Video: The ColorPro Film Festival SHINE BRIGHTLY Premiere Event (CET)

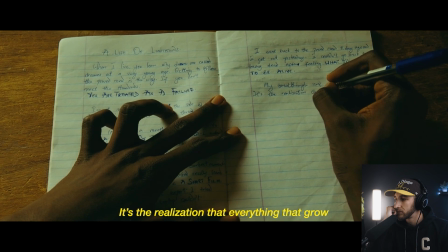(24:45) My breakthrough isn't something flamboyant. It's the realization that everything that grows not on a paved gravel road, but in the dirt.
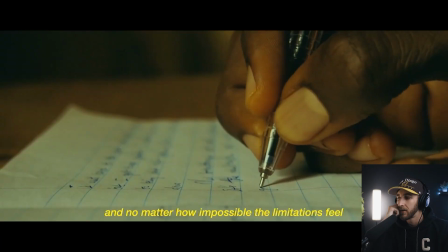(24:54) And no matter how impossible the limitations feel, I have to overcome them if I'm going to bloom in this dirt.
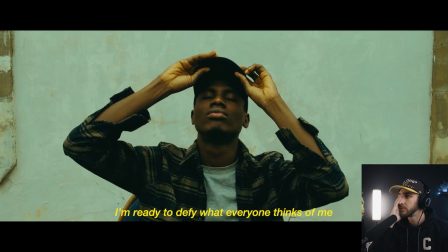(25:00) I'm ready to defy what everyone thinks of me. I'm ready to thrive. I'm ready to grow.
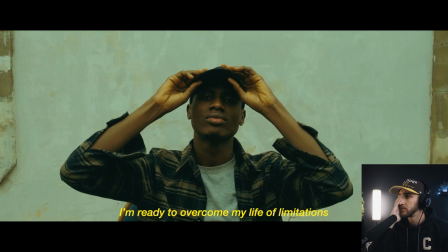(25:05) I'm ready to overcome my life of limitations.
So a big, big congratulations to Habeeb. Go show him some love. That film was just mind-blowing. And hopefully this can get a little bit of momentum onto his channel, and maybe we can figure something out and get some momentum for him to be able to put an upgrade into his laptop situation to go with his new monitor here, because I know the export situation wasn't amazing, but he was able to get this film out, and it was phenomenal. So well done, Habeeb. This was the perfect example of why you don't need the greatest gear in the world. But he made it happen with intention and framing and pacing of the whole film and how beautifully laid out the whole thing was.
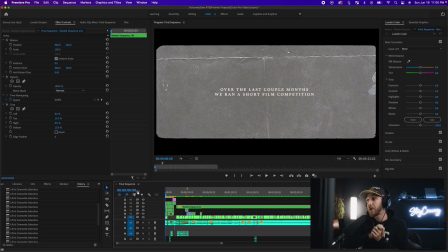(25:46)
So, man, well done. So to wrap it all up, we're going to walk through the cinematic edit that I made, which was titled The World Needs You,
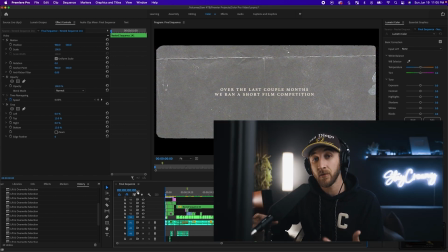(25:55)
which is a collection of some of my favorite shots from the short films that were submitted to this competition. It was so powerful to take all of this footage and combine it into a Sam Newton-style travel film. So I'm going to walk you through this film that I made, and hopefully you can walk away with some kind of tips that I like to use.
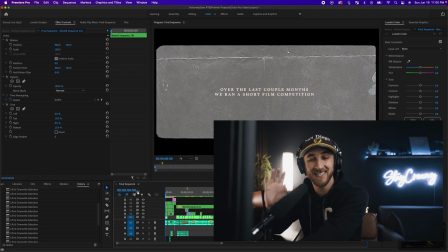(26:14)
And it's not going to be a very technical tutorial. It's more so going to be kind of just getting an insight on how I like to pace my videos and getting an understanding of that.
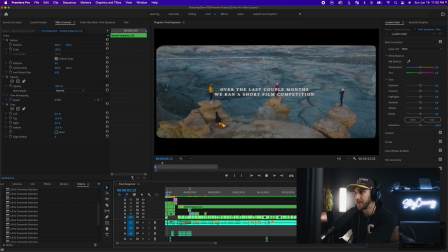(26:25)
So I started off with this kind of film competition. Hopefully you've already seen it by now.
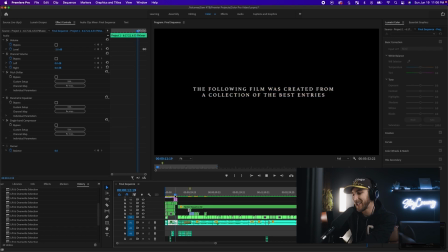(26:29)
So I created this little intro just to kind of get your attention, making it exciting.
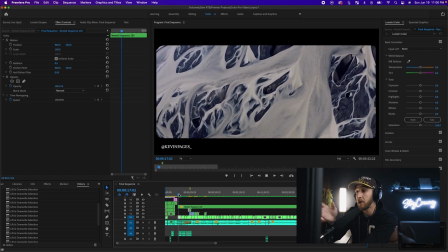(26:34)
And then I went into the film. So there's this poem called Do Not Go Gentle Into That Good Night, or Don't Go Gentle Into That Good Night, a poem that I've heard a couple times on YouTube. And it's something that really sparked like creativity within me when I heard it.
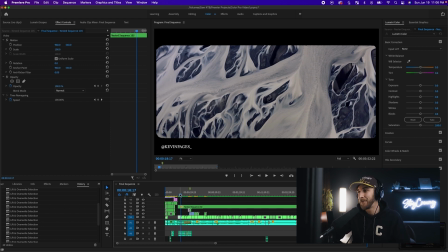(26:50)
So I really, really wanted to make a film with it. I know it's kind of cliche using a old British man doing a voiceover, but sue me. So I found this one. I thought it was really cool. And I decided to kind of loop it into the concept here.
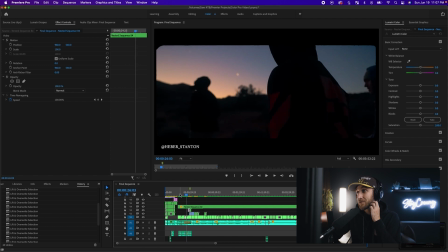(27:05)
So starting off with a lot of shots that are kind of mysterious, where it's people backs to you, looking away,
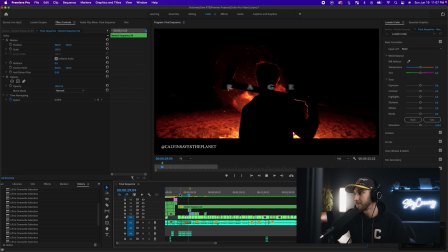(27:12)
kind of building intrigue, you know? And then, you know, comes into Rage Against the Dying of the Light. Again, the text there is just directional blur, super easy, gives it a little bit of character.
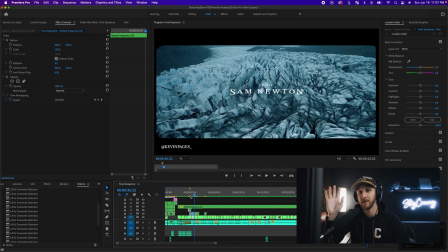(27:28)
Then right as the beat drops, I put in my signature, a film by Sam Newton. This is something that's really cool for a lot of filmmakers out there. Take some time. Try to build out your own, like, a film by or a ABC vision or something like that.
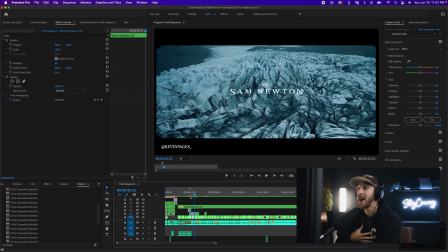(27:45)
Your own intro that you can put in all of your films. For me, I really, really love it because it helps kind of, it's my stamp. It helps identify that this is my film, obviously because of what it says, but also it's just kind of my like little my little sauce that I like to put on it.
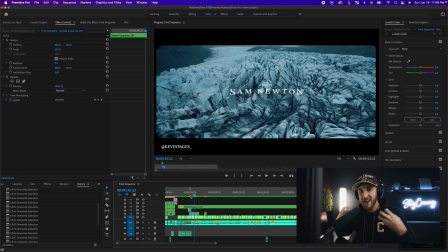(28:03)
And I really think it helps kind of bring this really cinematic filmic style to my brand, and I really, really like it. And I think it's something that a lot of you might enjoy. So take some time and try to make a little graphic for yourself.
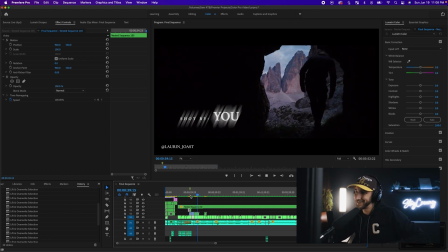(28:16)
Shot by you. I also really love, you might have noticed in a lot of my films, I love doing these kind of intros where it shouts out who shot it or who it's sponsored by, a film by Sam Newton.
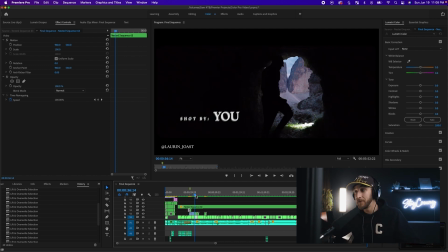(28:30)
For me, it just makes it seem like it's an intro to a real movie, which then kind of makes it feel a little more cinematic. Or doing outros where it's like directed by, shot by at the end of the video. I really, really, really like that because it kind of just makes it more cinematic-y.
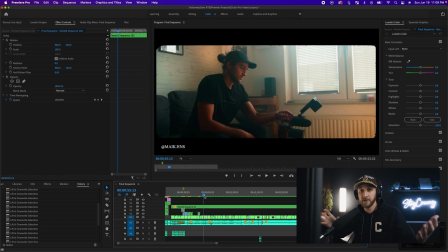(28:46)
Also, as we go through here, just look at my timeline real quick. Everyone talks about the cool timelines and how they're stacked up really cool and it looks awesome.
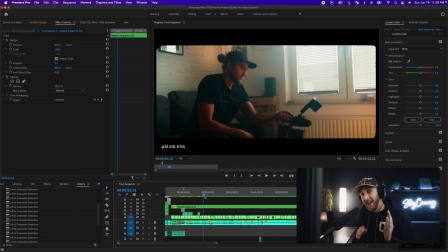(28:54)
I love when my timelines are just clean and simple and it's shot next to shot next to shot and there's no flashy effects. I don't know. That's a very successful video to me and I really, really, really like it.
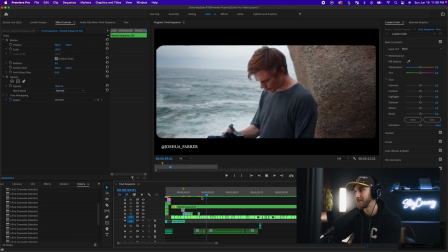(29:07)
So I'm happy about this one. But this is where my voiceover kind of comes in here. Also notice when I do my voiceovers, it's rhythmic.
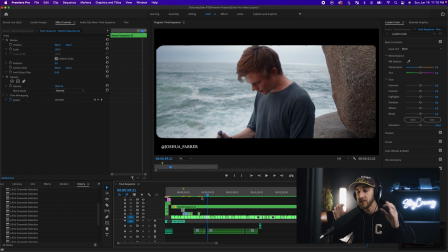(29:14)
It's almost like it's a part of the song. I don't just record the voiceover and then lay it over the song. I listen to the song and match the voiceover to like fit the same energy points of the song, so it really flows really well.
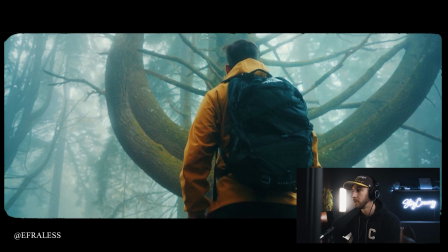(29:31) And although the world can be dark, it still needs you.
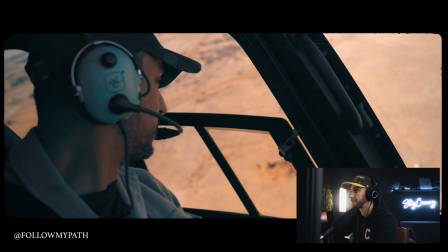(29:39) The canvas is blank.
Love this shot right here, right as the beat drops.
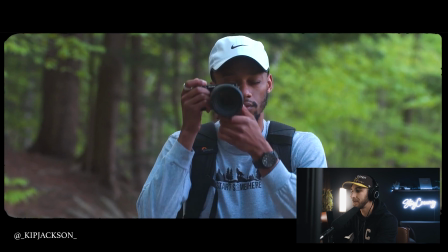(29:44) For your brush.
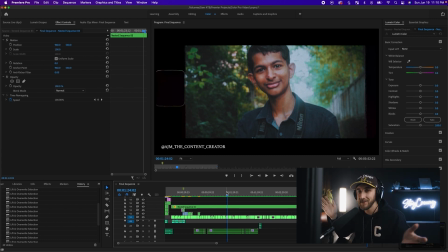(29:46)
So like right there, just little symbolism things that you can do and try to be intentional. I say the canvas is blank, waiting for your brush, right as people pick up the camera. Obviously, when I'm talking about brushes in this video, I'm talking about, you know, your camera is your tool.
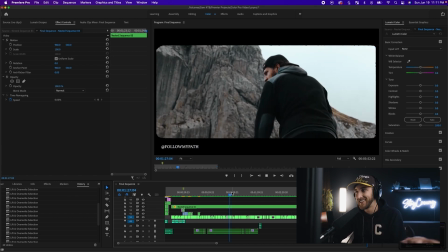(30:00)
Use what you can to make what you can. Hopefully you got that.
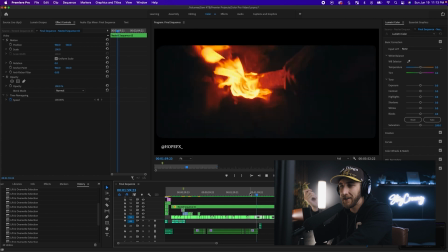(30:07)
And then it literally goes to someone lighting a fire.
And rage.
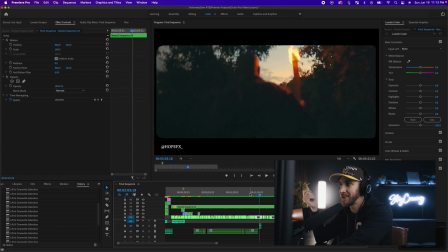(30:12)
Which these shots are insane.
Rage against the dying.
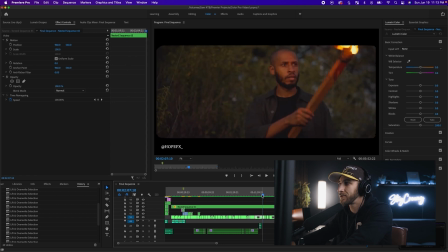(30:19)
Notice how just simple things right there, right on the drop, you know, the fire is going left to right.
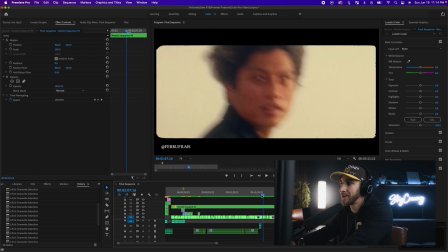(30:24)
The shot goes left to right. Easy, easy motion like that.
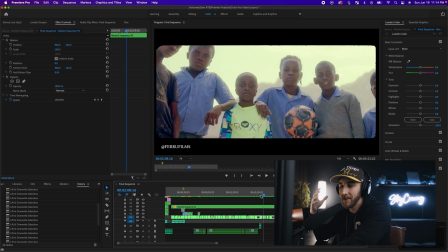(30:29)
just makes everything a lot, it just makes everything a lot more intentional, which I really like.
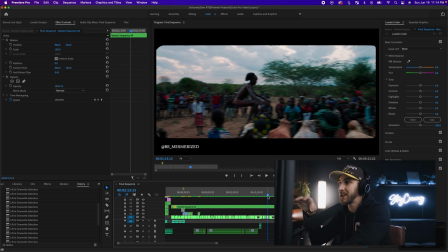(30:34)
So obviously this one was harder because I didn't have all the raw clips and I just had to kind of work with what I had in terms of what was already cut together.
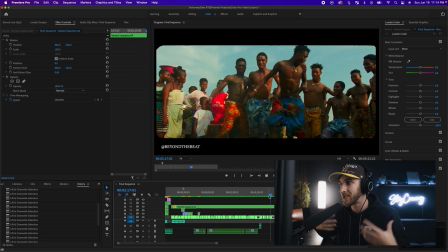(30:41)
But as the music picks up, so does the footage. It gets faster, it gets more dynamic.
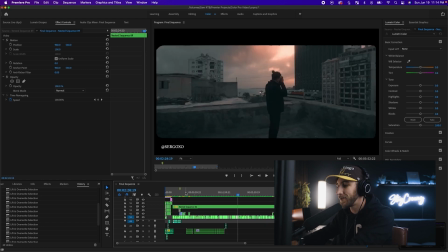(30:50)
That's a good word, cool word. And yeah, so I would just say feel the song out while you're making these edits. Just, I always like to figure out like what are the parts of the song that are slow, what are the parts of the song that are fast, and voiceovers for me are a very,
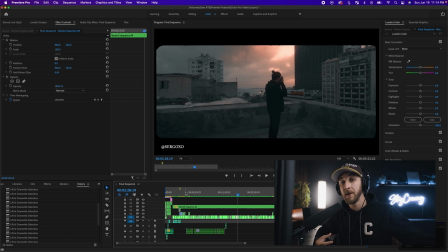(31:07)
very powerful way to take your video up a notch and really have a connection with your audience. And so to pace your voiceovers in your edits in a very, very intentional way so that when it's slow, the voiceovers are a little bit slow and calm. And when it picks up, your voice picks up and they can feel the inflection in your voice.
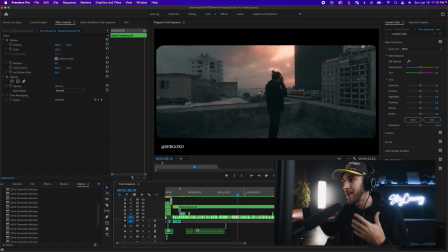(31:25)
And that kind of stuff is very simple and very easy to do and really makes for a very powerful connection with your audience.
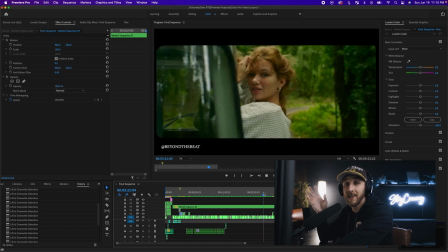(31:32)
So, and then right here, just something simple like, notice how right at the beginning I had everybody facing away from the camera, kind of building intrigue.
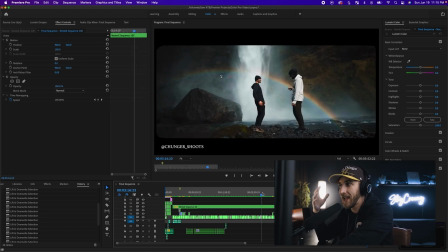(31:39)
And towards the end here,
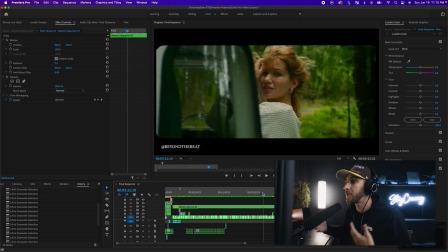(31:44)
looking right at the camera. Now we've almost like made a connection with these characters at the end of the film. So they're kind of, you know, building that connection again with eye contact. And then she turns away right as the song ends, kind of giving this really nice, satisfying ending to the film, which is...
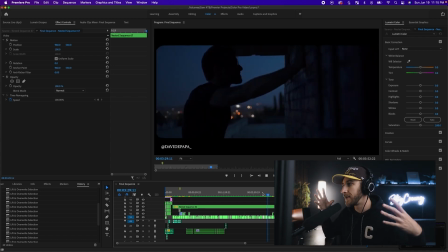(32:01) Bless me now with your fears, dears, I pray.
Pull out, drone shot. And then it comes full circle back into that initial voiceover.
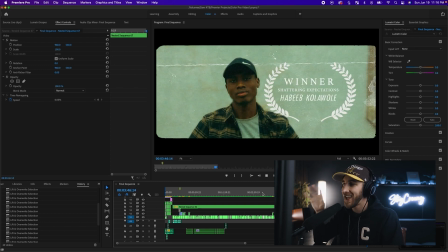(32:10) Rage.
Calmer shots to match the calmer ending, slowing it down, and then going into our winner, which was Habeeb.
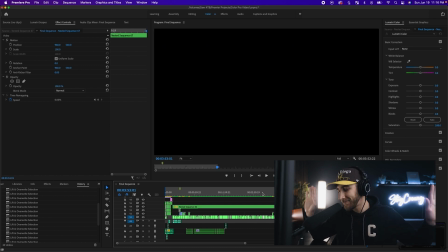(32:17)
Again, incredible. Shine brightly, the theme. I don't know, this was really simple, a little walkthrough of my film. I hope you guys enjoyed this. Please go check out Habeeb's video. It was amazing. It's well worth watching a few times over and just analyzing the intention of his shots and his story and how he told it and how he used his disadvantages and made them into an advantage for his film, which was really powerful and really inspiring. So hopefully you got something out of this. Hopefully you guys enjoyed. And that's about it. This monitor, an insanely good monitor.
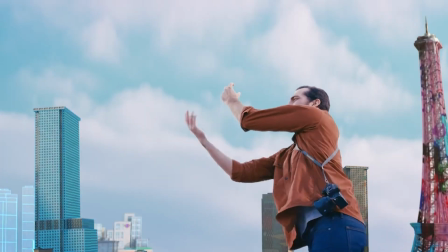(32:53)
Right now I'm watching everything on the VP2776. Obviously for this, I couldn't color grade, but color grading on this has been an absolute delight.